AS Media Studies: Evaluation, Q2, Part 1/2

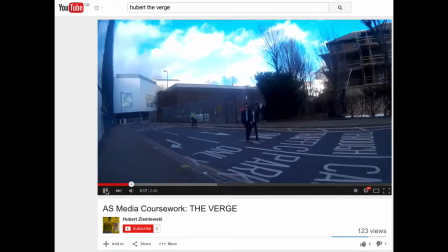239s
Well, the audience knows that they are following the protagonist,
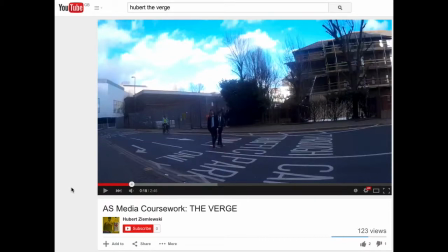243s
so obviously they have to walk a bit faster than the middle-aged man so that they can keep up with their target, and they don't want to lose him. From this, the audience also realizes that yes, these people are also bad. They are the villains in this film.
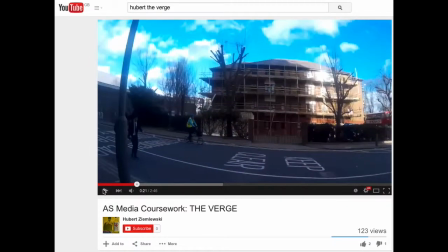263s
And then when the protagonist looks back and then
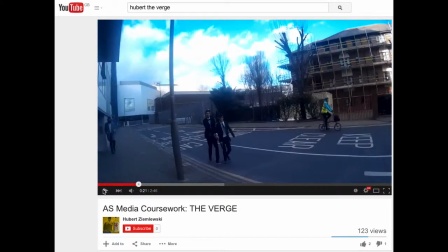267s
looks at the young Asian male and the young Caucasian male again, they have sped up. This time they're becoming closer. And as you can see here, the young Asian male is reaching out for his gun. In fact, the gun is actually visible right there. It's not completely visible, but you can tell he's cocking his gun.
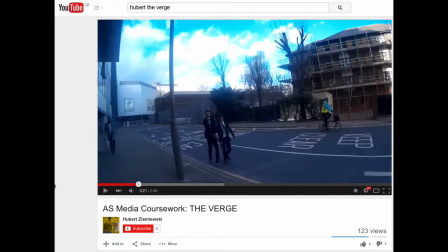286s
That makes him appear as quite dangerous. Perhaps even more dangerous than the white middle-aged man because of the weapon that he has in his possession. Also, the way the young Asian male and young Caucasian male are practically touching and are practically next to each other indicates to the audience that these two males are together.
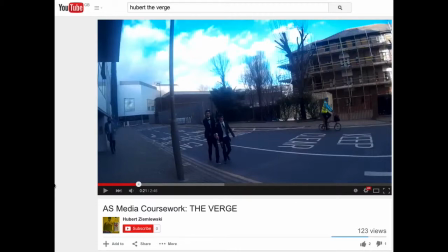304s
They are partners even. They are working together to follow this protagonist. From these two social groups, the danger is quite imminent, and the danger is right there in your face.
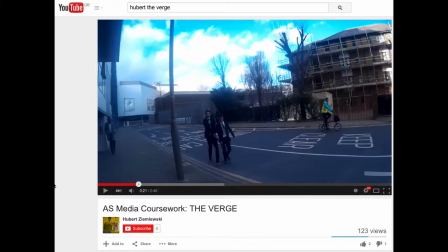318s
If you look towards the far left of the screen, you can see the first social age group, the white middle-aged man, with his hands in his pocket, casually strolling towards us, even though he's not quite in the view. This again reinforces the shadiness of this character and of this social group.
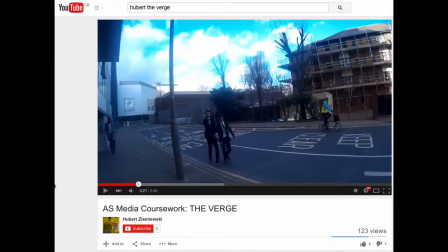339s
He is letting the young Asian male and the young Caucasian male do his work for him while he relaxes. Because he's the boss figure, he doesn't have to do the dirty work. Therefore, this means that these two social groups, the young Asian male and the young Caucasian male,
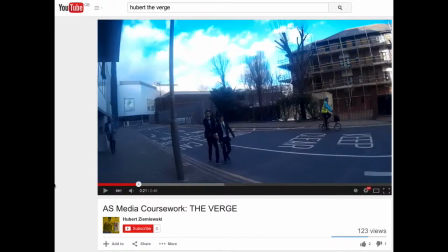354s
are under the influence of the first social group, the white middle-aged male, and that he is controlling them. And that they are doing his will.
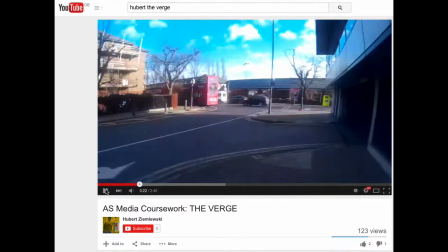369s
As we let the title sequence continue here.
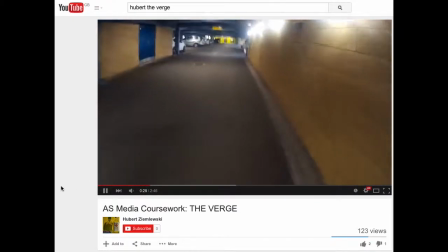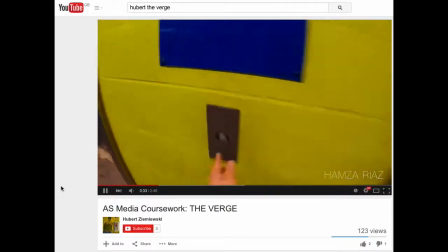381s
The protagonist is running right here.
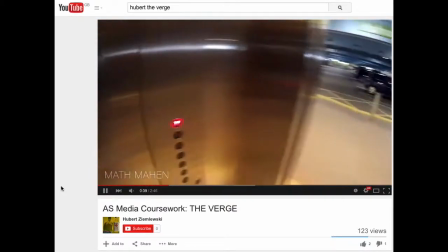384s
This makes him appear as quite scared, that he sees these social groups as a threat, therefore he must run away and get to safety.
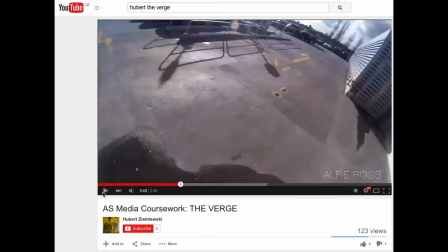393s
Back to the second social group, the young Asian male. The young Asian male is presented as quite resilient.
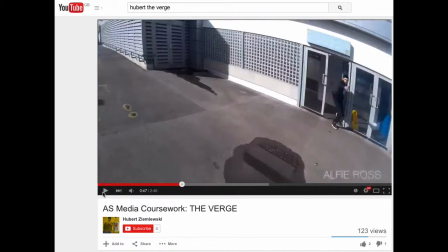399s
He's not stopping. He's going to do whatever it takes to catch the indescribable protagonist up to the building, through the lift. This also presents him as quite dedicated, as that he's dedicated to his job and he has to get it done.
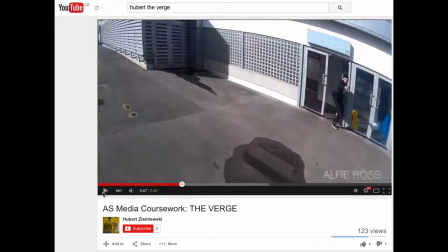414s
As you can see here, he has his gun up, which also makes him appear as quite threatening to the protagonist. This threatening component of this scene is instrumental in making the social group appear as the evil people.
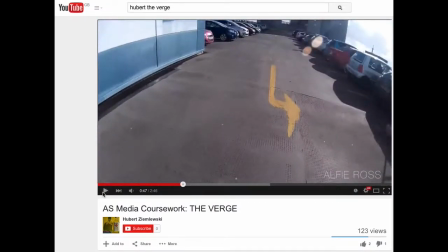431s
Now the protagonist will continue to run, and I'll pause here.
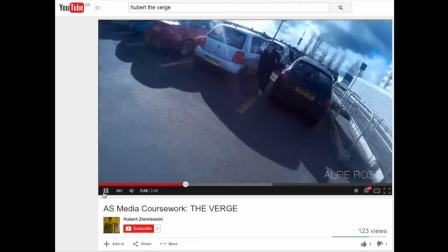435s
This is the next social group, the young white male, who's emerging from the back of the cars, and is shown running towards the protagonist. As we just saw the young Asian male previously running towards the protagonist,
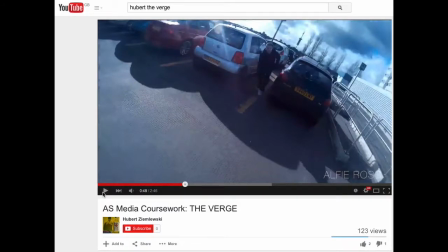449s
and now we have this young white male running towards the protagonist, this indicates that they are working together, and they are both presented as resilient.
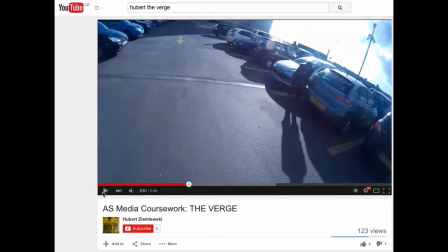456s
They're not going to stop. This young black male is also presented as quite resilient, emerging from the back of the cars.
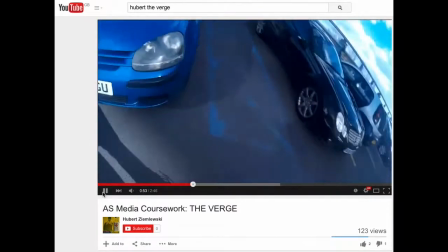462s
And as we see here, the young Asian male, the second young Asian male, also presented as quite resilient.
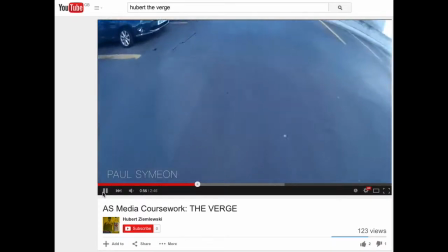469s
But slightly more forceful, as you can see, because he attempted to drag down the protagonist, unlike the others who are merely just chasing him.
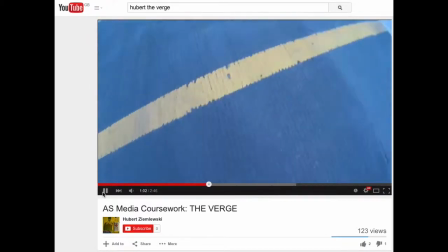477s
This makes this young Asian male presented as quite brave,
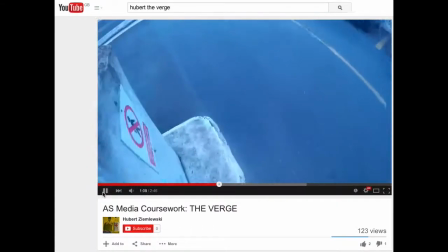482s
and emphasizes the willingness of his to take risks, unlike the other young males.